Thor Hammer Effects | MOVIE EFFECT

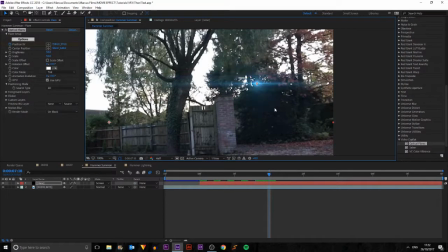[3:46]
the hammer and it flips a bit here okay so that what happened there is I moved the position rather than the flare you need to be careful not to do that and it twists a bit here so I need to be careful to make sure I get the right corner but it doesn't
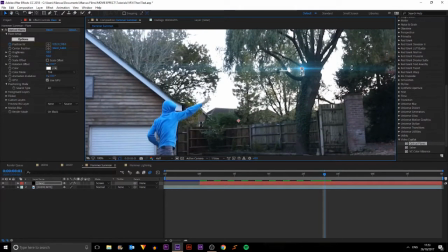[4:02]
matter too much if you're not very accurate because it's moving very quickly so it's quite hard to see see there I catch it so I'm going to cut our lens flare right there
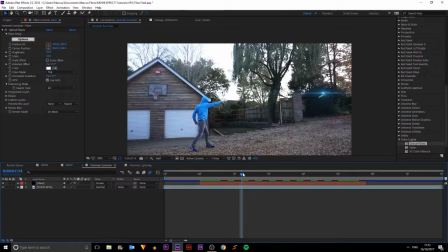[4:18]
so now we have the hammer and it's got the lens flare on it and it's flying into my hand so I'm also going to enable motion blur onto this layer and make sure I've got it turned on my comp as well and this just means it looks like it's moving a little bit more and it makes it look slightly more realistic.
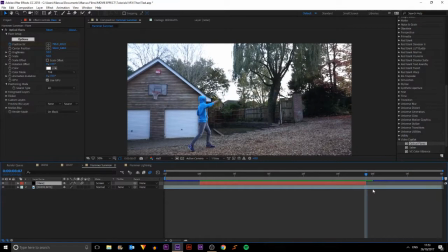[4:35]
Another thing that looks really good is to go to the frame where you actually catch it and just click control shift delete and I'm going to move this one frame forward so it happens a frame faster and then I can shrink the comp down as well and trim comp to work area.
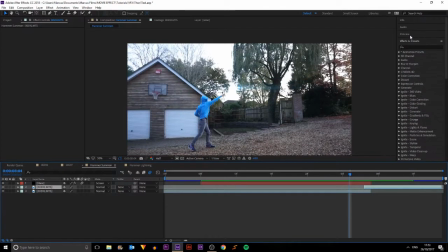[4:52]
So this just means that when I catch it it's a bit more forceful. So if I just preview that, it makes it feel slightly heavier. But this is also mucked up the lens flare, so we can delete a frame there. And now we have that.
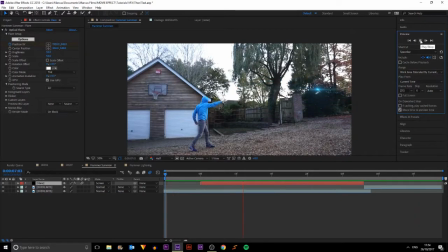[5:07]
So if I just preview this, that looks pretty good. So now on to the lightning. So if I just go over into this comp here,
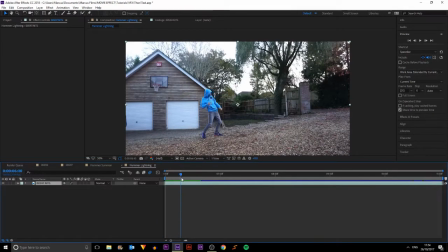[5:18]
you can see for this, I have the catch reaction and then point it up where the lightning comes from the clouds and then I pull it back and I shoot the lightning forwards. Now for this you could do a sky replacement to make the scene look like it's a you know
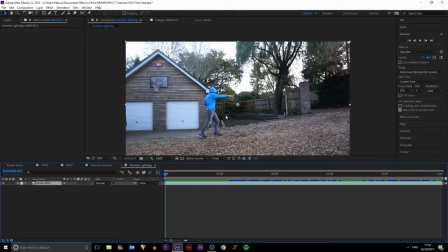[5:35]
a day where lightning would happen but for this tutorial I'm not going to do that because it's just for the lightning. So I'm going to go to the frame where I want the lightning to strike the hammer which is there and I'm
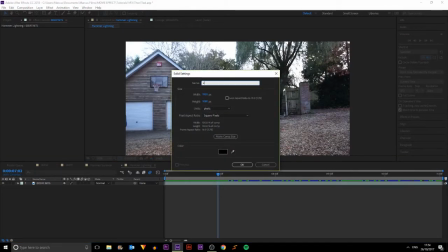[5:48]
gonna click ctrl Y to create a new solid and we can call this lightning and
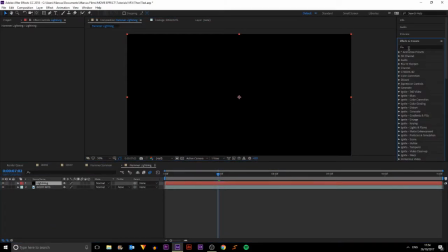[5:55]
click OK. Then I'm going to go into effects and prefix and I'm going to search for advanced
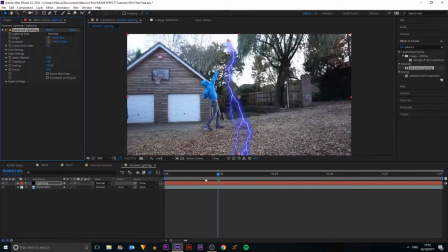[6:02]
lightning and I'm going to put that onto my solid layer and I'm going to then trim it down to there. So now we need to play around with the look of the lightning to get a look that we want. So the first thing I'm going to do is turn off the glow.
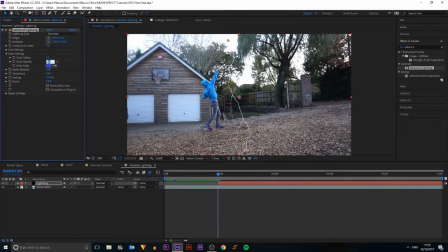[6:18]
So just put this to zero and this to zero because I don't want
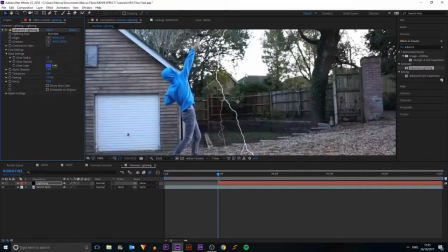[6:23]
any of the edge on the outside and we want to make the glow later by itself.
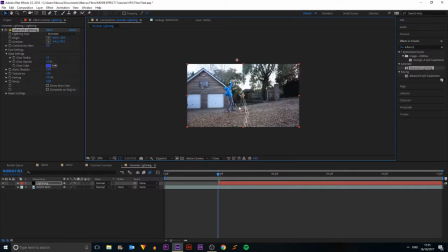[6:30]
So then if I just position it in the right place so it's hitting the
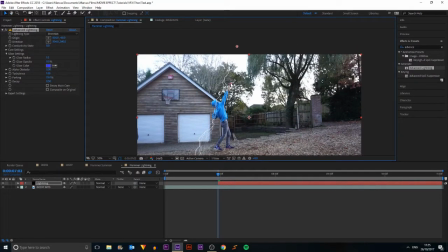[6:35]
hammer you can see that this lightning mode doesn't you know stop there so we want to pick strike and that way it will now
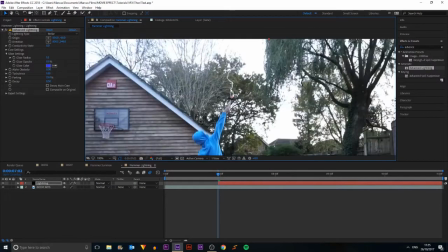[6:45]
hit the hammer on the direction and you can see it's coming from up here.
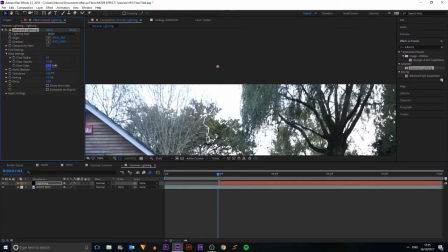[6:50]
So now we can play around the things here so we can increase the turbulence but for this I don't really want to do that and I'm actually going to go into core and make it a bit thicker because this is like a main lightning strike.